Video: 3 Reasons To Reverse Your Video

Hi guys, this is Jordan with Motion Array. When I first started learning to use Premiere Pro, I was really young. And there was one thing that I wanted to do more than anything else. I wanted to make it look like I could do the impossible.
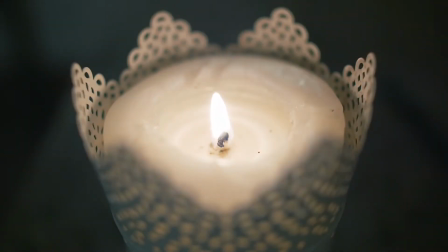Things like making fire start with your bare hands, or just using your mind to pull something towards yourself. Things that literally can't happen, but you can make it look like you're doing it by reversing your footage.
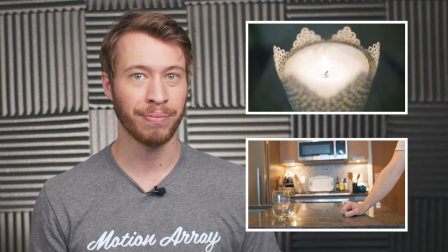I was obsessed with this feature, but then we all grew up, and we as editors started to realize that there's not a lot of opportunities to use those sorts of tricks in, say, a corporate video. But that doesn't mean the technique is lost, or that it doesn't serve any purpose. In fact, there's a lot of great reasons to reverse your footage, and today, we're going to go over three of them.
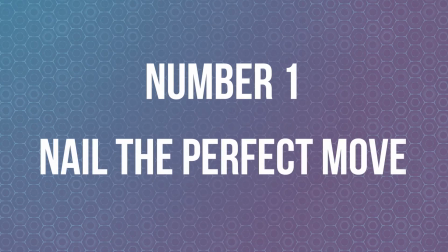Starting out with number one, nail the perfect move. If you're a bit of a perfectionist, kind of like me, then you've probably been really frustrated at times when you're trying to push in for a really cool shot. where you have something really close up and in focus at the end.
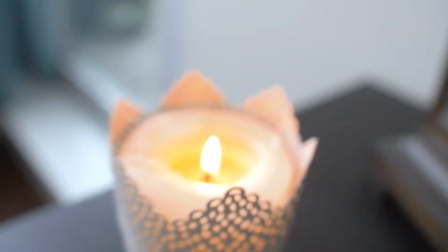But you can't seem to nail the landing. You overshoot. You undershoot. Your focus is off. You can't keep it centered. It's frustrating. But you can shortcut this by planning your shot in reverse, starting at the end.
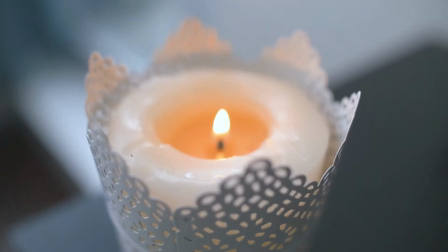Have your object in focus, like you would want to have it in at the end, and then go through the motion in reverse. By doing this, you can take the difficulty of getting the object in focus at the end and make sure you've got it right, right at the beginning.
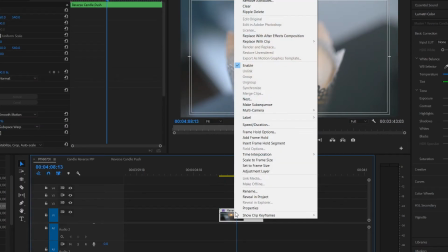Now in editing, right click on your clip and select speed duration, and then reverse speed.
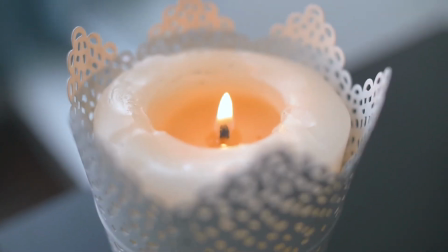Now, your shot plays just like you imagined it, and your landing could not be more precise.
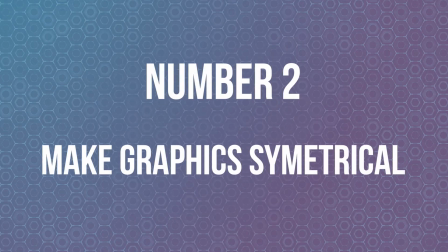Number 2, make graphics and elements act symmetrically. Let's say that you want to animate a lower third to enter into frame.
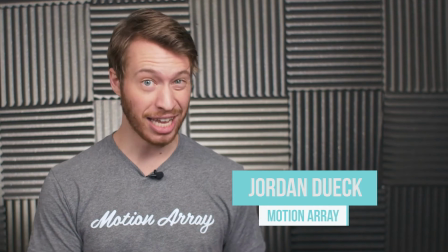Seems pretty simple, right? But now let's say you don't just want it to leave, you want it to leave exactly the same way that it entered.
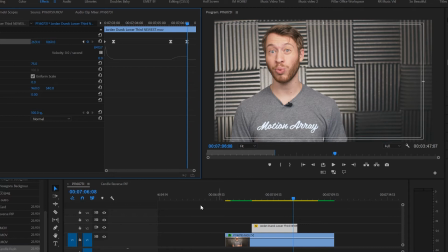So you try to keyframe it to match perfectly, and then you tweak this and tweak that, and end up with something similar? Similar, but not quite exact. The thing is, you can actually get an exact match by going through a very simple process.
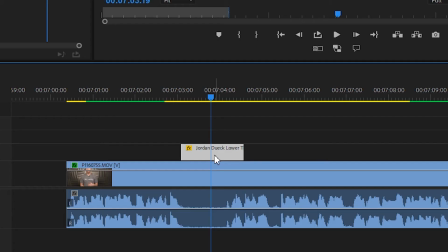Start by duplicating your clip. You can do this a couple different ways, but I find it's easy to just hold Alt or Option, then click and drag it over so that it's right beside your original.
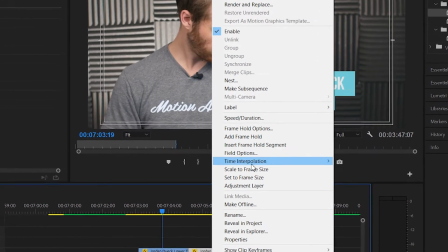Now for your second duplicated clip, right click and go to Speed Duration, and then Reverse Speed. Now your element is leaving exactly the same way that it came in. No tweaking necessary. And finally, number three, make your audience uneasy. This one tends to have a little bit more use case in narrative work. Have you ever wanted to make your audience feel uneasy? Like something was kind of wrong? One way that people have done that traditionally is to reverse your footage when there's not much happening.
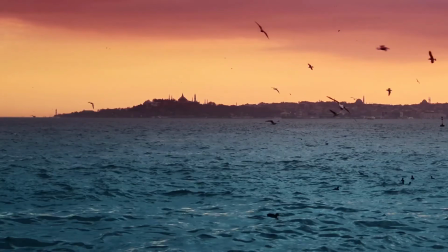Depending on what's in your shot, you may just capture your visuals in a way that feels just enough to be off, but not enough to be jarring. For example, in the past films have used this technique to manipulate a shot of somebody holding a cigarette. Now stop! We don't endorse smoking here at Motion Array, it's not good for you, so instead we're going to have somebody holding a blown out candle.
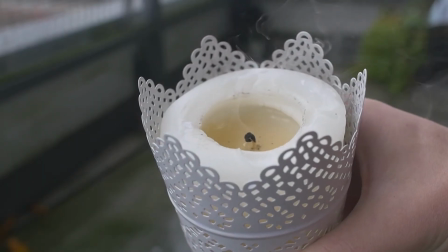So in this shot we just have the item burning, releasing smoke. But now we bring it into Premiere Pro, and we reverse the clip just like we did for all the others, and we're left with a shot that at first glance hasn't been manipulated, but if you look at the direction of the smoke,
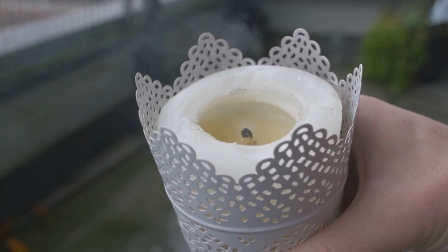it's behaving contrary to the way that it normally would in real life, giving you the feeling that something just isn't quite right. It's subtle, and used in the right situations can make your audience feel exactly what you want them to feel. And guys, that's it. Those are three reasons to reverse your footage. I hope you found this video helpful.
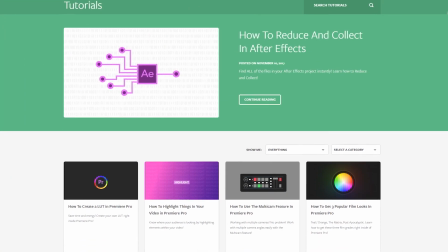If you did, we've got tons of other tutorials on Premiere Pro, After Effects, and even filmmaking in general. Thank you so much for watching. Consider giving it a like, subscribing, or even sharing it with a friend, and I hope to see you in the next video.